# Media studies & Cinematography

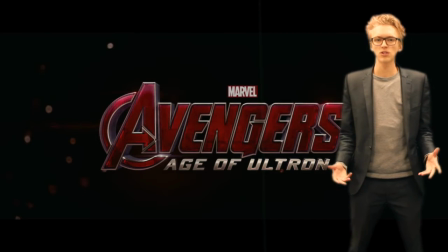0:05 The term camera shot refers to how an image, character or object is framed on the screen. Directors use a variety of camera shots to create atmosphere or use it to tell a story in a specific way.
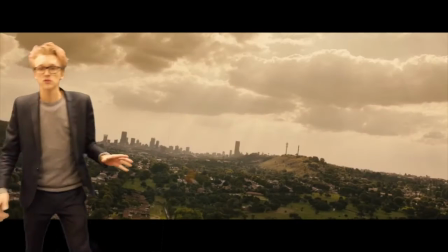0:22 I'm going to show you something beautiful.
First of all, we've got the extreme long shot.
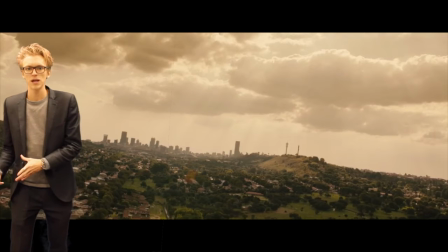0:29 This is used to create atmosphere and it's also used as an establishing shot.
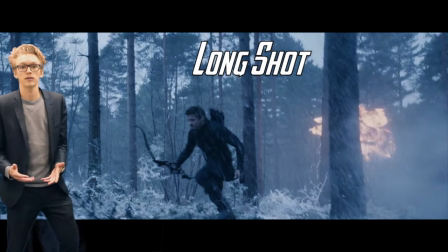0:36 Next up is the long shot. Now this is also known as the wide-angle shot and just allows us to fit more into the frame.
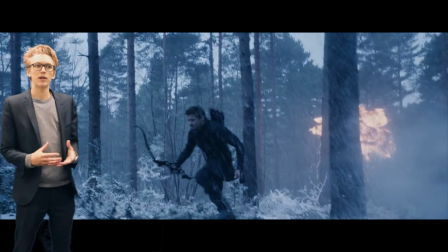0:44 We can see here that they're using this shot so that we can establish where the character is and what's taking place around them.
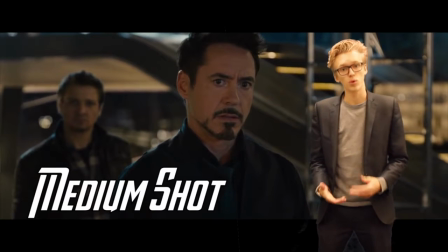0:52 The medium shot allows us to see more detail such as character facial
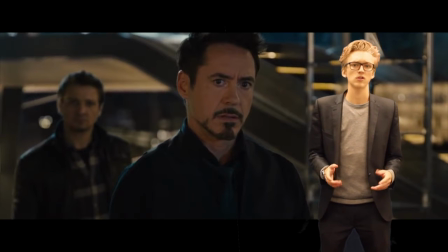0:57 expressions but also enables us to still fit other subjects into the frame, such as another character.
There are no strings on me.
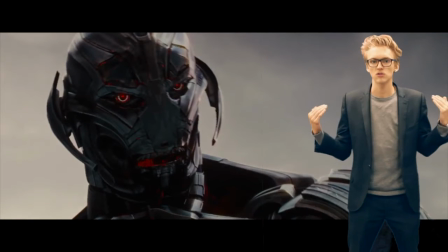1:09 The close-up. This is normally of a character from the shoulders up and really lets the audience focus on character expression,
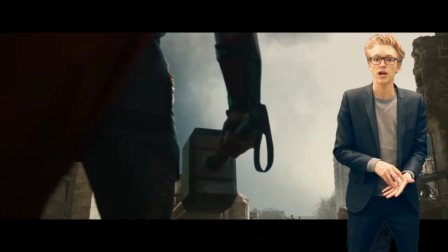1:18 but this can also be used to focus on an object that is key and essential to the storyline.
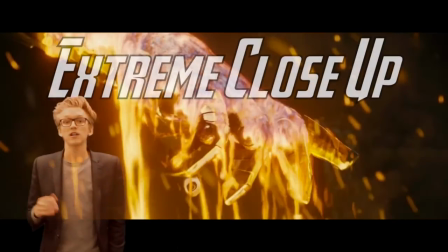1:26 For mercy.
The extreme close-up goes a step further from that,
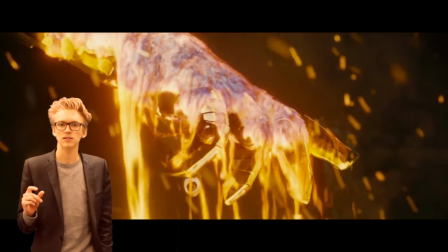1:32 really really focusing on one specific subject with not much else to look at in the background. Sometimes this can be intense for our audience because they are forced to focus on this one subject or character.
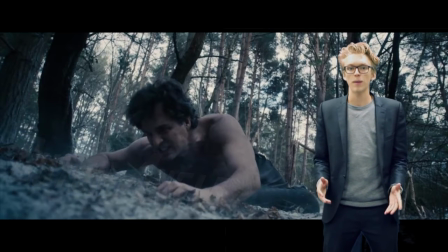1:51 The Dutch angle. This is where the camera is deliberately tilted to one side. This could be used for dramatic effect or to create the feeling of disorientation.
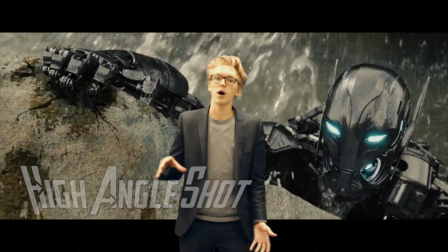2:06 The high angle shot shows a character or subject from above, this is the camera pointing down onto them.
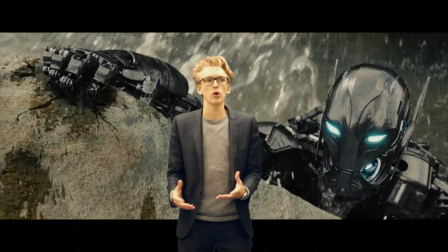2:15 Frequently this is used to make characters look weak or inferior, however in this case we can see that's not true. That's the thing about cinematography, it's not always set in stone.
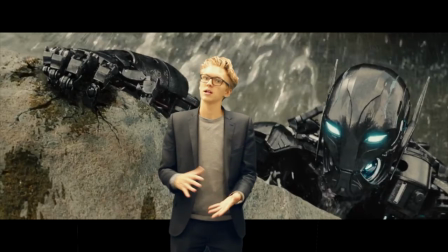2:30 Sometimes the rules that are made are there to be broken, or at least manipulated and changed.
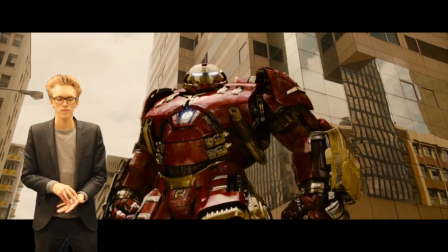2:40 However, in this case we can see that we are following the rules. The low angle shot shows the character from below. We're looking up at the character, giving it a sense of superiority, power and dominance.
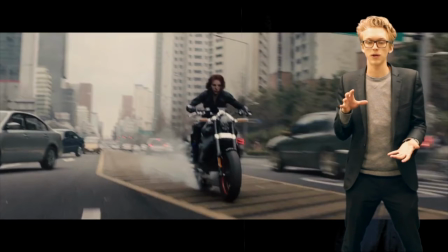2:57 Next up is the follow shot. The camera can follow the action or the subject and be used in fast-paced chase scenes like this one.
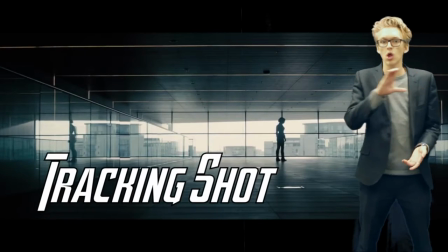3:06 The tracking shot. The camera follows alongside the subject, usually on tracks.
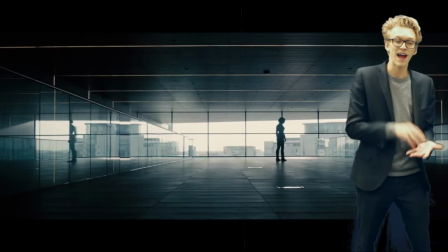3:12 However, it can be done via handheld or steadicam equipment.
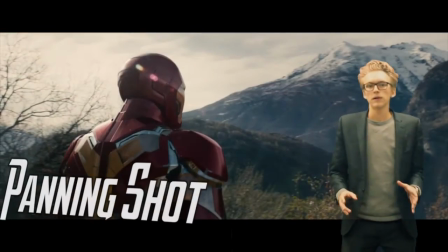3:20 And finally, panning.
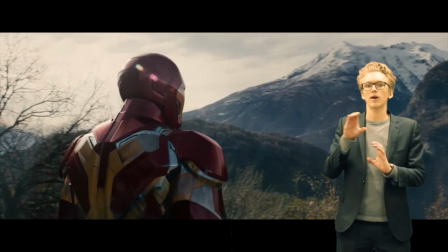3:22 This is where the camera is mounted in a fixed location and travels around a subject, it rotates around it. This allows us to see and focus on a subject, however we also see more of our environment and the place where the action is happening.
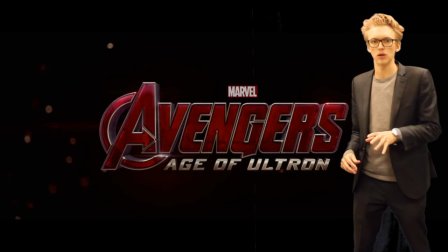3:40 Camera shots or cinematography is not there to limit you to using certain shots at certain times.
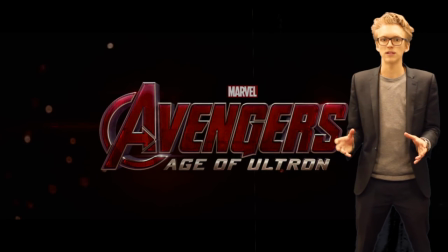3:47 You can explore so many different ways of telling a story and that's what a film is, you're telling a story. So I hope this was informative and you learned something from it and thank you for listening.